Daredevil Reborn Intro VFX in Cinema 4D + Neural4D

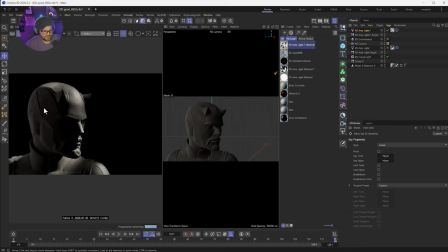And that is a pretty good effect. I like it.
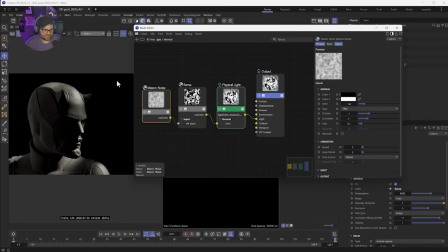We're gonna go ahead and come in here and adjust probably the color just a smidge. We're gonna go to our ramp, and instead of white, we'll do like just the smallest amount of orange, like 14%, because I think that looks good on the concrete. It's too much.
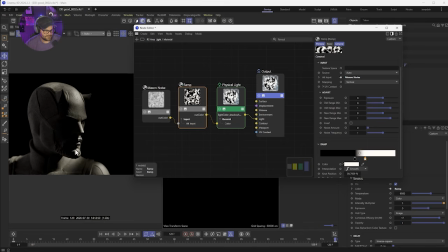Maybe like 4%. Yeah, that looks good. Cool.
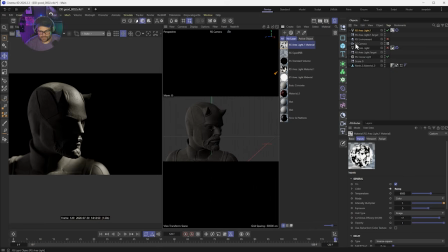Nice. And so now we can come in here with our camera, go back to frame 0,
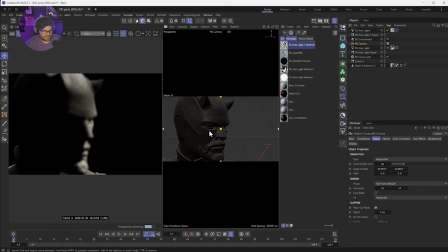and we're going to go ahead and zoom in a bit with physically push in. And we want to see his horns because that's the main thing, right? Make sure you know it's Daredevil. And we need to backlight this. Like right now, he's kind of getting lost in the background.
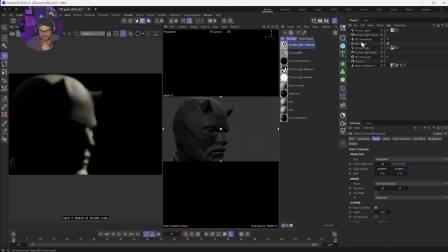We can kind of see it's him, but not completely. And we can go ahead and focus this, click to focus right here. Maybe we'll do it on like his eye. Even though we can't see it, that'll be in focus.
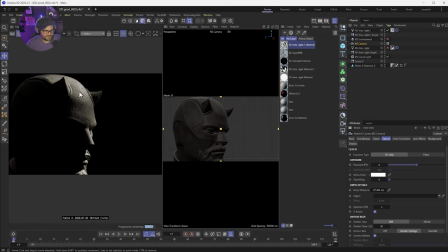We probably should do it. Let's click to focus on his forehead right here. And I want to add a light here. So we're going to go ahead, and this light's going to be like normal. So we're going to go ahead and click add a light, lower that down, and again, add target tag and null.
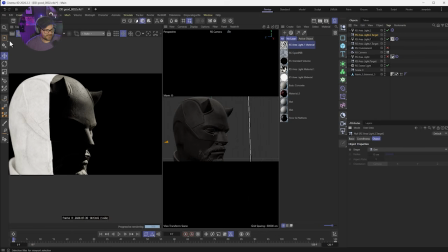We could just add that same target,
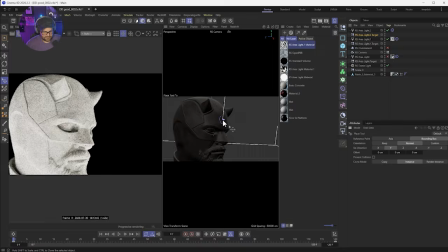but I'm going to go ahead and move this target to be kind of right here in the front of his head because we want to push the actual light
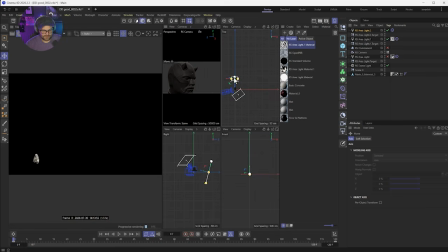back behind him. And of course it's going to need to be small, but it does need to be big enough to wrap around him.
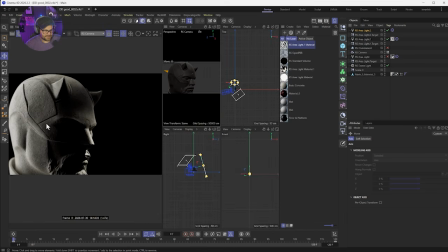I'm going to lock this again. And that looks cool, but it's too much, right?
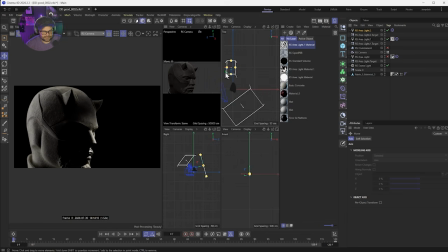So thin it out. And you can see we're kind of coming in from the side. We really want to come in from behind. Here we go. And if we spread out that light, we're going to get that nice wrap. So nice big light right behind him, and now we have this really,
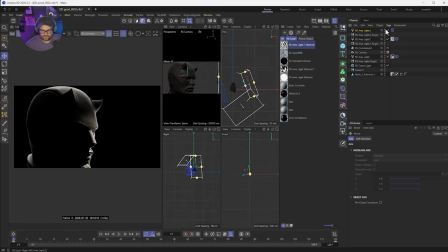really subtle wrap where before it's Daredevil. It looks cool. After, it's very clear. It just looks better. It doesn't look like we've added anything, but we have. We've just added a nice soft rim to everything.
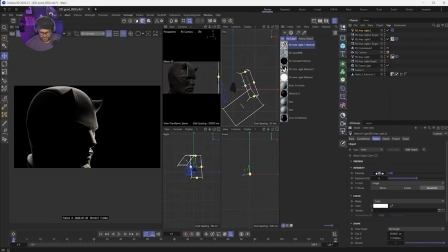And we're going to dial it down a bit, maybe like 4. Yeah. And then we can make that just a smidge yellow as well, like 5%. Maybe orange-ish, yeah. Cool, there we go. And so that's like the basics of the lighting.
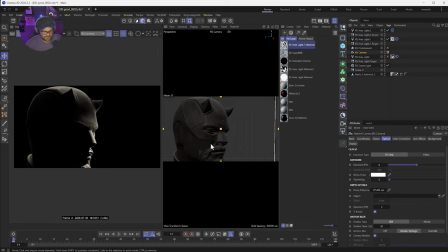So then the camera move, what we do is we have our click to focus. And what I like to do with my cameras is I'll create a null and I'll slap that null right where I want my camera to be focused at the whole time. And then for our camera, we can do is down here under the focus distance, we have an object.
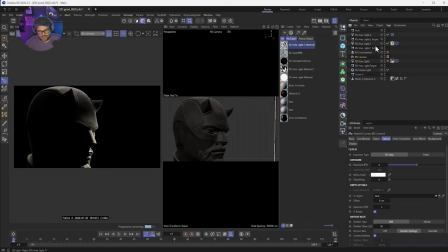We can grab that null and put it in. So now, you know, if we zoom out, we're still in focus.
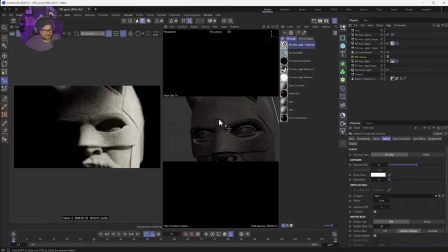So if I decide to change my shot, it doesn't really matter. I'm still always going to be in focus on that spot of his head.
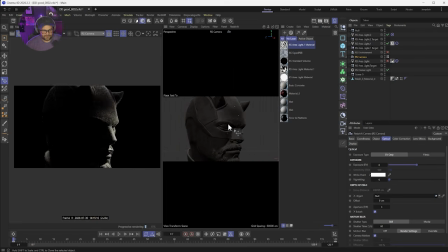So that gives you freedom to like play around with some stuff. But we're going to go ahead and probably do like this. I like that outline of his head. And then we're going to slide it over so there's empty space on this side.
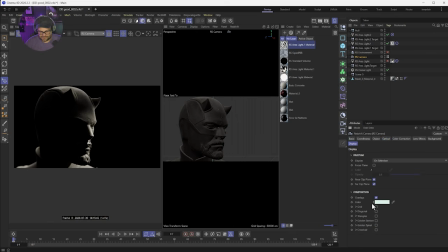If you need to with your camera, you can come down here to display and turn on the grid, which is really helpful for doing that. There we go.
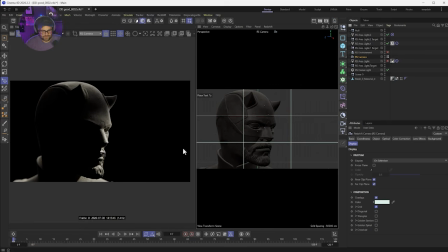So we can do that down there, and that's under the camera tab. And so now we can find our first shot, which I think this looks pretty good for a first shot. So we're going to keyframe that by clicking keyframe, go to the end, and you just want it to be subtle. We're going to push in a little and move up a little. Not a ton, just a little.
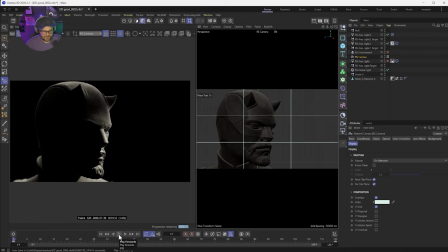Like whatever you think you need to move, probably do about half of that. And by default, it's like this slow kind of weird push dolly kind of weird slide speed up thing.
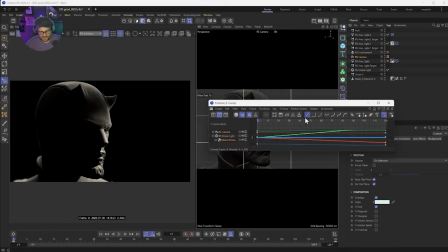Again, what we need to do is go to our F curve and make sure everything is linear with our camera. So hit H, frame all those up, H. There we go.
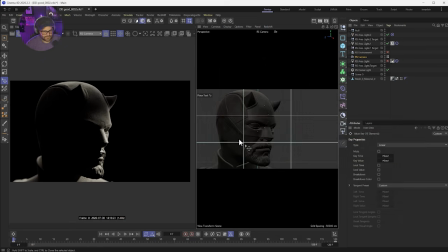And linear. Perfect. So now we'll get it much smoother.